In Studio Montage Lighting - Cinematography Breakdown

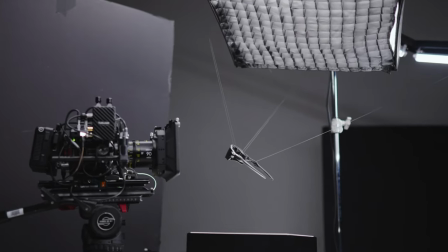0:04 As a filmmaker, when you see a final product of a commercial, you think of the amount of time and energy needed to plan and execute it.
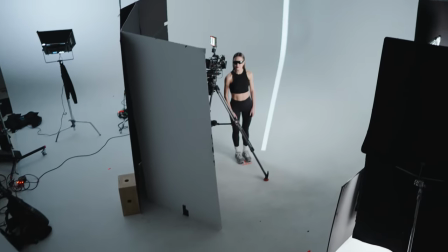0:11 But what if I told you some of these commercials are a product of thinking on the spot and creating a beautiful piece of work out of nothing? In this video, I'm going to show you exactly how we did that by diving into a commercial that we made for Oakley.
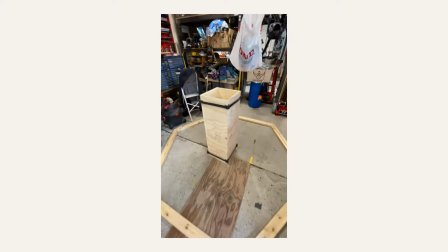0:22 I'm going to go over how we executed as well as conceptualized this project in addition to a full cinematography breakdown.
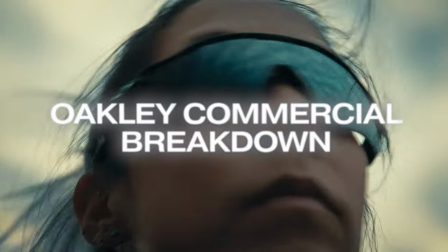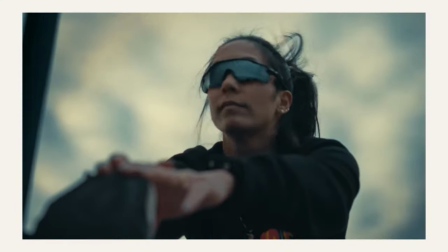0:35 This commercial was an interesting one because it came out of nowhere. As a production company and myself as a cinematographer, I love to have a planned production where everything comes together.
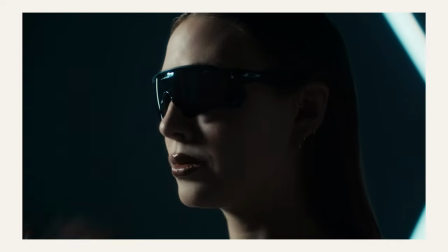0:44 But the reality is sometimes these projects, you have to be quick on your feet and just have fun with it. This project was specced, but we did have access to a running club that we're good friends with.
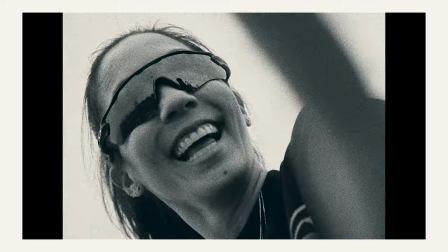0:52 It just got sponsored by Oakley and wanted to do a full release in terms of this announcement. And this is literally all the information we had. So we had to kind of create something out of nothing. We just didn't want to show up and do a recap of one of the runs. We wanted to be intentional and really create something for our portfolio. with that in hand the next day we showed up early to one of their group
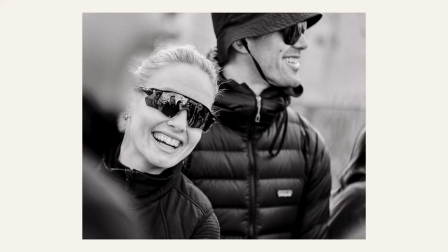1:10 runs and asked the runners to wear their best parkdale running outfit which is the name of the club as well as wear the glasses that the
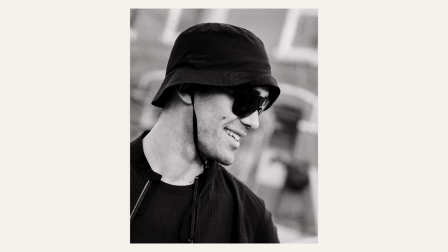1:16 club provided for them we planned out a couple shots that we wanted to get but we knew that we just needed coverage of the runners with glasses and
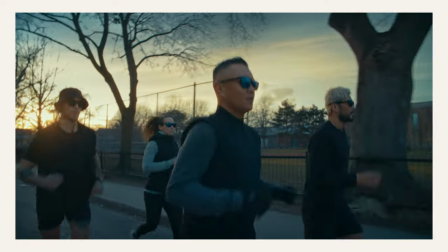1:22 what i mean by coverage is a variety of shots getting them to run together as a group unique angles to drive home that this is
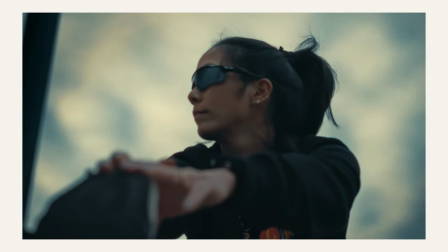1:28 a community slow motion shots to mix it up as well as some solo shots so we can actually show off the product. I know this is backwards in terms of what you're supposed to do in terms of creating a project, but sometimes this happens where we capture a scene and then we have to work backwards in terms of what we want to create.
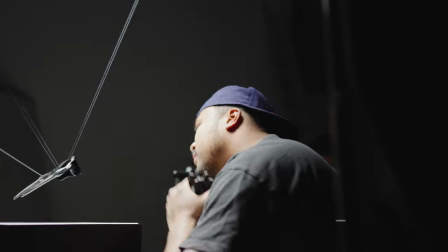1:43 And what we wanted to create was to put our style on the product space.
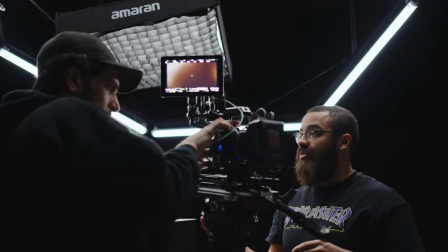1:46 As we had other productions happening at the same time, I took the lead in terms of what we could showcase with these glasses and this partnership.
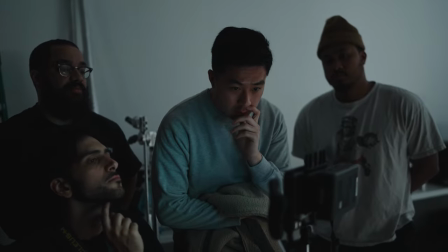1:54 And the big thing was running, looking cool, and community. I wanted to go all out in terms of what we could handle in our capacity and build a set that was unique.
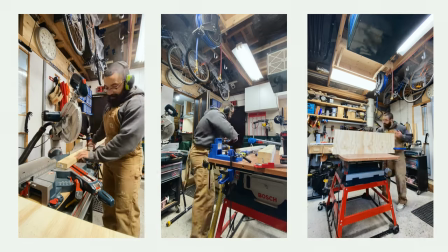2:03 If you're interested in actually seeing that whole process as well as my thought process when constructing something like that, let us know in the comments below.
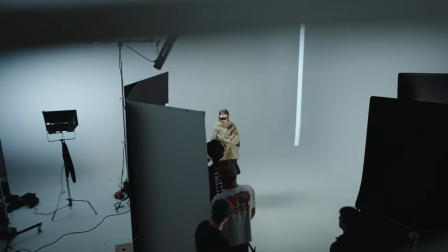2:09 We'd love to make a video about it. In terms of the studio scenes, we all shot this in the span of two days, one with the model and the other being purely just product. And that's exactly what we're going to dive into now. I'm going to show you how we lit this as well as go over how we got some of these camera angles that you see in this piece.
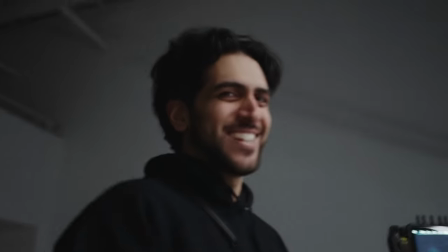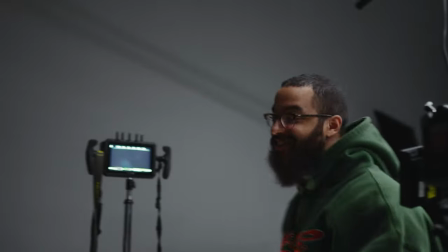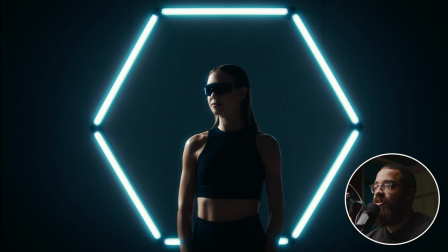2:37 and this is the first thing that we're going to be looking at an important topic i want to dive into here is the concept of motivating light we see that we have this light fixture in the background which are our practical lights in this case so this necessarily motivates a backlight or light
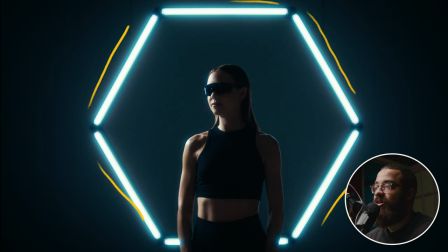2:52 anywhere on the subject we obviously have that backlight from the tubes themselves but question is is where is this light coming from and naturally to the viewer when you see this you think the light is coming from the tubes but actually this
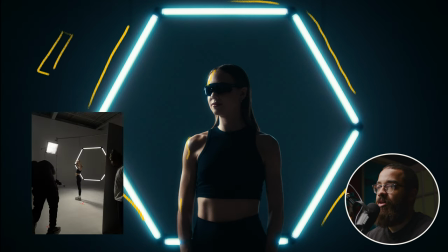3:07 light is a light panel it's an amaran f-22 any light panel or any source will do and that has double diffusion on it as well as a grid and what the grid does is it kills the spill so we're not
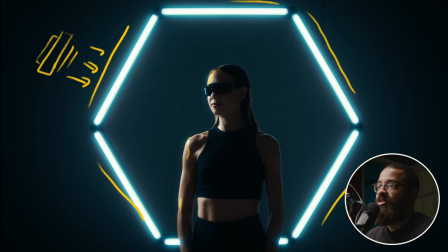3:19 spilling all over the room so this is shooting this way and this is giving that nice wrap to the talent themselves and this is basically bringing that light that we see here into the front of the talent and that's what i mean by wrapping this light. If we didn't have that wrap, we would just get the light that you see here in terms of just backlighting.
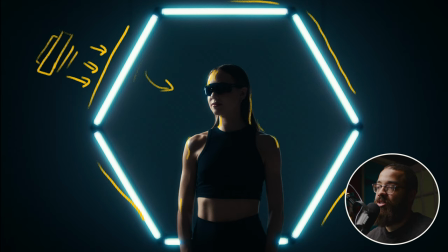3:39 And then we wouldn't just get this nice gradient or the detail that we see on our talent here. So this is what I just want to start off in terms of always try to motivate your light in terms of what you see. It looked really cool with just being silhouette, but I knew that we wanted something else in terms of highlighting the glasses
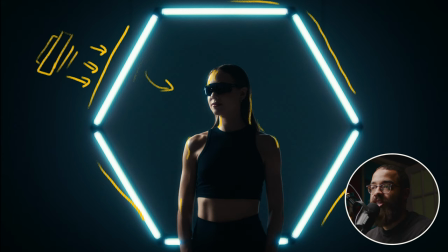3:58 highlighting the talent because I just didn't want to have the fixture be the main focus.
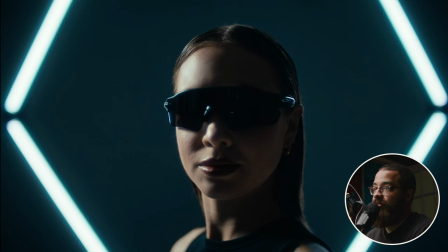4:03 The main focus is the talent and the glasses. And this is just another detail shot here where we can see this wrap happening. Right.
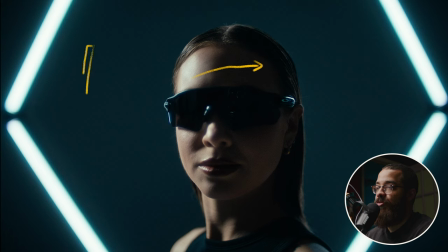4:11 So this is from again our F-22 Amaran light panel. Double the fuse shooting overhead this way. And this is just hitting the side of her face as well as the edge of the glasses and as we were trying to highlight the glasses in
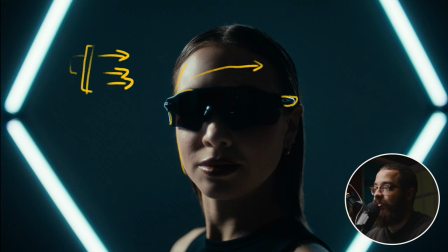4:26 these scenes we had the colorist always bring up the logos which you can see here but again as she's facing forward we have more light on
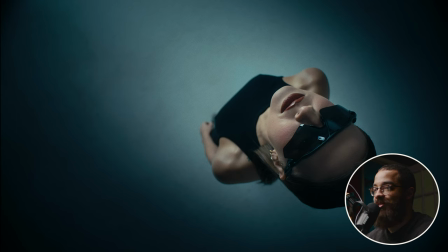4:33 that as well next shot that we're going to go into is this overhead shot i'm sure by the bts that you can see here is i'm actually going to go over how we rig this
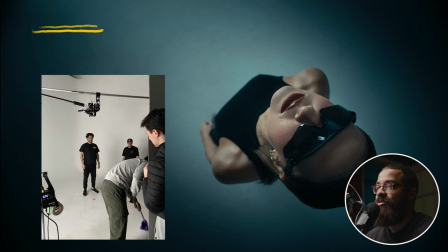4:41 so we had a eight foot speed rail and another eight foot speed rail connected by something we call a pipe joiner And the reason that I did this is because of gear transportation. We rented a bunch of equipment, but we don't have a truck that can fit 20 foot speed rails or any rails like that.
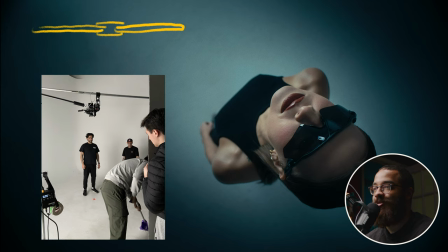5:00 So we had to find solutions to what we actually can work with. And the best way I find to get overhead setups where we have to put a camera or make a grid or anything like that is using speed rail and using these connectors.
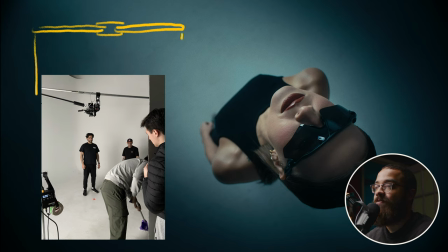5:14 So then these are on two medium roller stands. so we can roll this around anywhere. And then the camera is connected using this predator mount that's actually designed for car rigs.
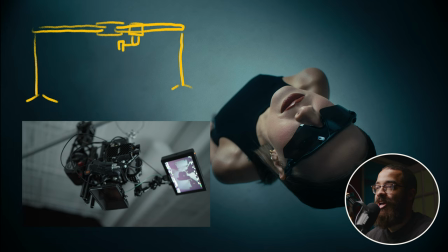5:30 Again, just utilizing what we have. And then the camera is actually positioned right here and it is aiming down.
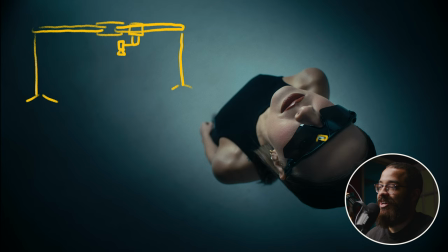5:37 And in this shot, you can actually see the monitor of the camera. And this is something that you only see for a split second. So we didn't really care much about it right but to light this we actually use a really interesting technique in terms of getting this strip of
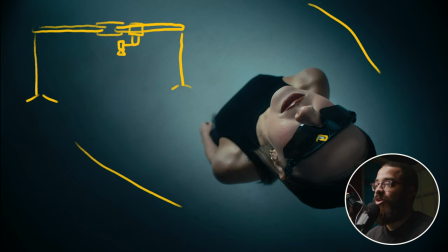5:52 light as well as getting it as soft as possible so again we're using that f22 as a key light and the titans aren't doing anything here the fixture is completely off the overhead fixture that i was talking about before and what we have is actually a v-flat now a v-flat is
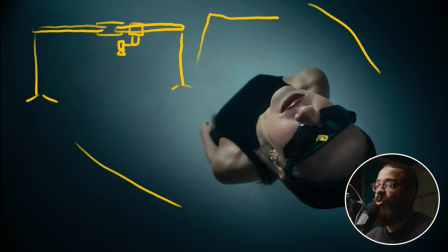6:07 commonly used in photo studios but it is it has a black side and a white side and you can use it as an egg or you can use it as a bounce in this case we have the white side on the inside and we took that f22
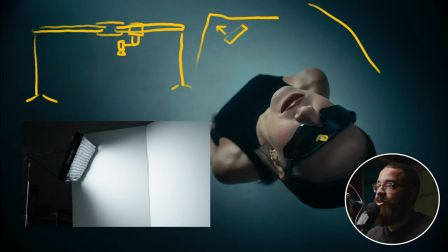6:20 and then we bounced it right into this white side so it would give us this whole light
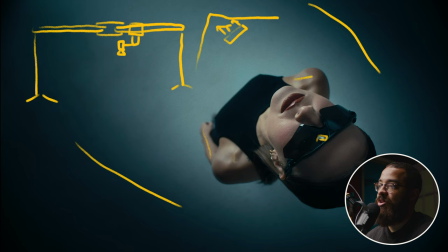6:30 that you can see on her body that is super soft so basically turn our small source into a larger source and whenever you're lighting in things in terms of product in terms of beauty in terms of her skin you want a large
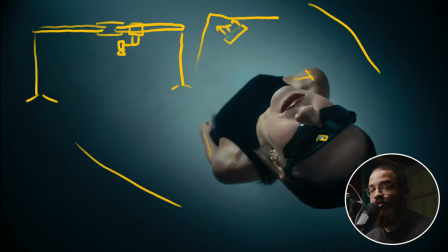6:43 source that just highlights all the nice parts and it's not super harsh or anything like that because if you go into the previous example we had it is a lot harsher in this case it this is a lot softer and this is a more toned down look than what we had before
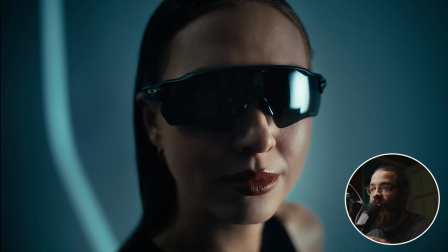6:58 now in the studio sequences you see we kind of have three scenes we have one with the big lighting fixture and the model we have the one with the model with this light streak in the background and then we have one with the lighting fixture and just pure product.
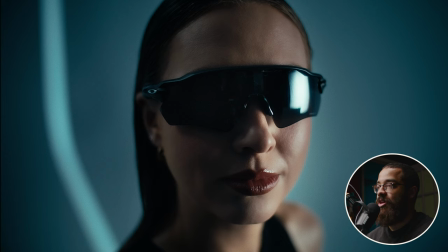7:11 This is the frame that I'm going to be looking at in terms of that light streak that we're talking about and the first thing that I'm going to be going over again is that big soft source that we're working with. So in this case we didn't use the f22 as our main key light and what we actually used was an Intellitech Mega Light Cloth.
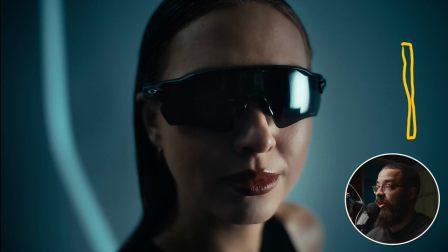7:28 Right so this is a big like I would say it's like a three foot by two foot panel light and then we had this set to daylight and then this is shooting through a 6x4 scrim which you actually can see in her glasses which we weren't really too concerned about.
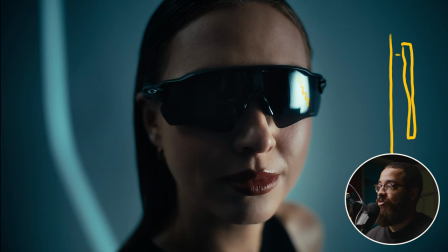7:44 So on the light panel itself it's a large source and it has diffusion on it already and on top of the scrim we actually have a grid so we're not spilling all over the place and this is just directed at her.